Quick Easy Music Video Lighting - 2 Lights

What's up guys, Tyler Casey here, and today I'm gonna walk you guys through the super cheap music video lighting setups that I did. They're super simple, set them up in just a few minutes, and I think they came out pretty cool. Recently I did a collab with YC Imaging. I went to a studio space and I did a lighting setup. If you haven't seen that video, check it out. It should be up here or down there. I'm gonna link it.
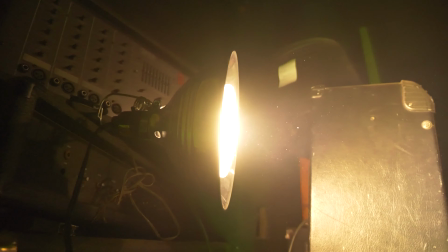0:23 But then afterwards, I played around with some more lights that I had, some super cheap lights that I had, and I made some simple music video lighting setups just using two lights.
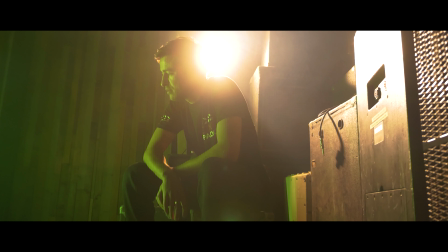0:32 I'm gonna hop straight into them. So this first lighting setup is super simple. I had a cheap tube light that I got from Home Depot. You can pick these up at Lowe's, Home Depot, hardware store. I'll try and link them down below if I can find them, but you can get these anywhere.
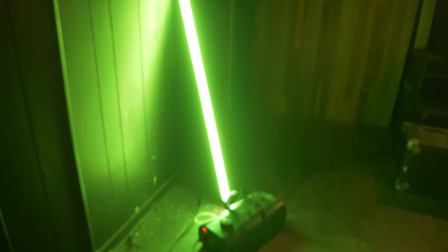0:46 And they just plug straight into the wall. And I used that as like a main key. And then I put a green gel on this.
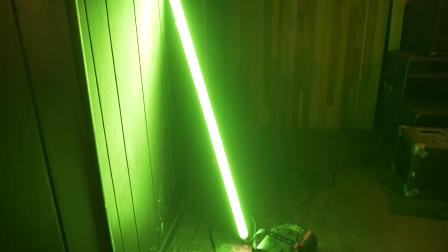0:53 So that's the green light that you see coming in.
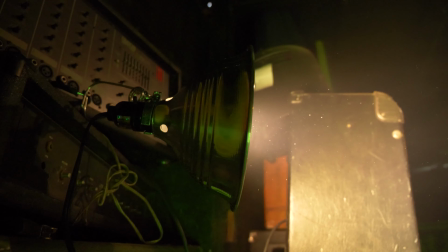0:56 And then I actually used as a backlight slash practical light, I put a clamp light back there with just a regular bright LED bulb back there.
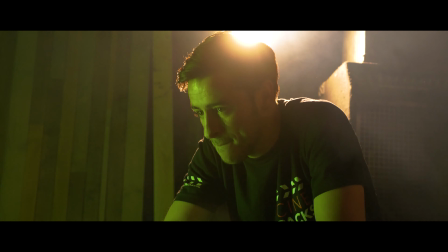1:04 I believe it's tungsten, so it's super warm. Got some orange and green color contrast going on.
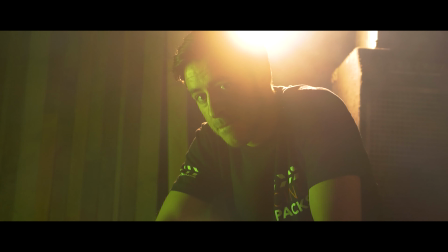1:09 And then we added a little bit of smoke just to add some ambience to the scene. So you can see how cool this looks. Super simple. I literally just plugged in two lights. This is for beginner music videos. You don't need the fanciest lights. You don't need the quasars. You don't need the apertures. Just basic lights that you can get at a hardware store. It's all about creating color contrast. So green and orange contrast each other. You can look up at the color wheel and you can type in complementary colors and you can research and see what kind of colors look good together. Definitely when you use orange and teal, naturally looks good together. I love using that in my videos, especially when you do it with the lighting. So if you use tungsten and daylight balance lights together and you have your white balance set in between, you get some really nice color contrast and some nice images compared to just throwing a teal and orange LUT on and calling it good.
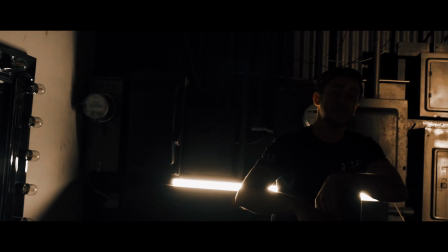1:56 This last setup was really simple as well. We put the Home Depot tube light in the background and we flickered it on and off.
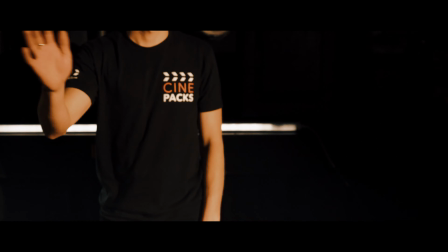2:03 Then as a key light that was kind of waving back and forth, we had a cheap RE light. It's actually a knockoff. I'm gonna link that down below. And we actually had Spencer wave that left and right and kind of created this cool hyped up
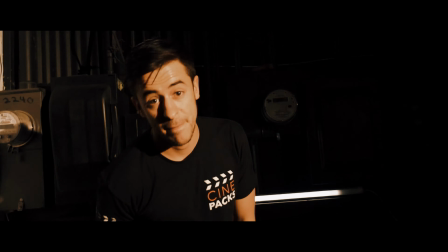2:16 scene with the light flickering in the background and then the RE Fresnel light just waving back and forth.
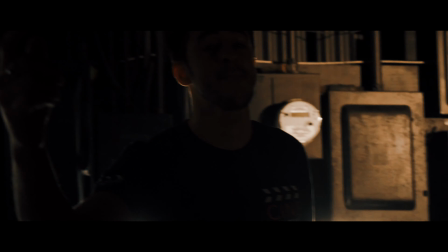2:22 Created a really cool scene and I could definitely see this. Cranked up my shutter speed, just messed around and shot this real quickly. Both these setups, we set them up, probably both of them under 15 minutes together.
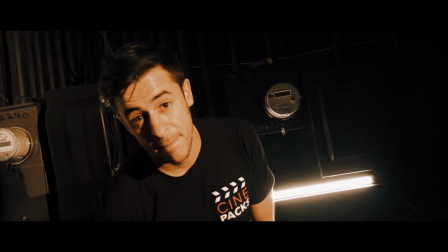2:33 So they're super quick, super simple,
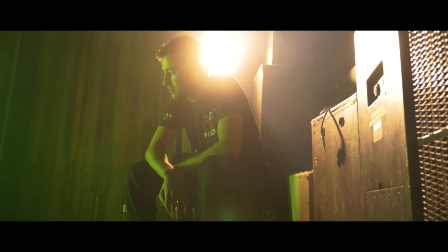2:35 but it goes to show that just a little bit of lighting and some cheap lights from Home Depot or eBay can really pull off some really cool looks. You really just gotta get creative and work with what you have. I know I feature a lot of expensive lights on my channel, whether it's apertures or things like that. And I do wanna share those things with you guys, especially like Asteras and cool stuff like that. But I do wanna show you guys that you don't need the most expensive equipment to pull off some of these great shots. You definitely just need some basic equipment and some creativity to create something really cool. Comment down below, let me know what your favorite lighting setup is and some cheap lights that you guys like to use that you pick up from Home Depot or any other hardware store. If you guys enjoyed this video and you haven't subscribed yet, please do, and make sure to check out my website, Cinepacks. We offer free packs there. So if you haven't downloaded any free packs, make sure you go there, download as many free packs as you want, use them in your videos, I don't care.
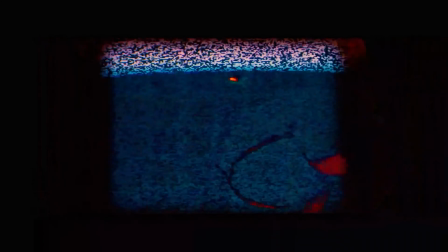3:28 We were recently featured in a Trippy Red video with our free fire effects, pretty crazy.
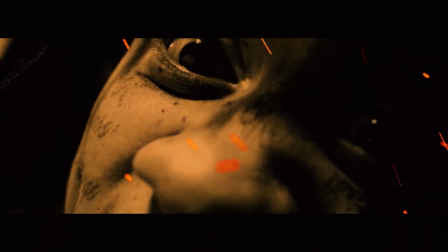3:33 I never expected to see my effects used in a big budget music video like that.
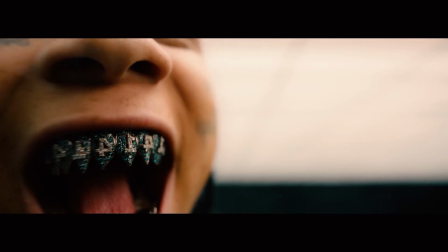3:39 And it was just crazy that the free effects were used too. So it goes to show that even people at higher levels are using our free stuff.
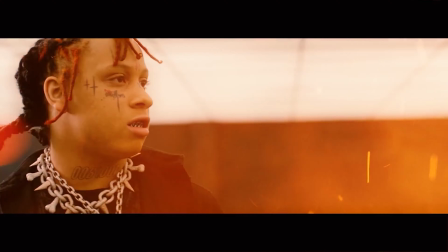3:46 So if you're not using it, you probably should. All you have to do is type in your email. Don't type in your address. You can type whatever you want there and we'll email you over a download link. Super simple. Make sure to check it out. I appreciate you guys watching. This might be my last video for 2019. I'm not sure. I might try and drop one more. I hope you guys found this useful.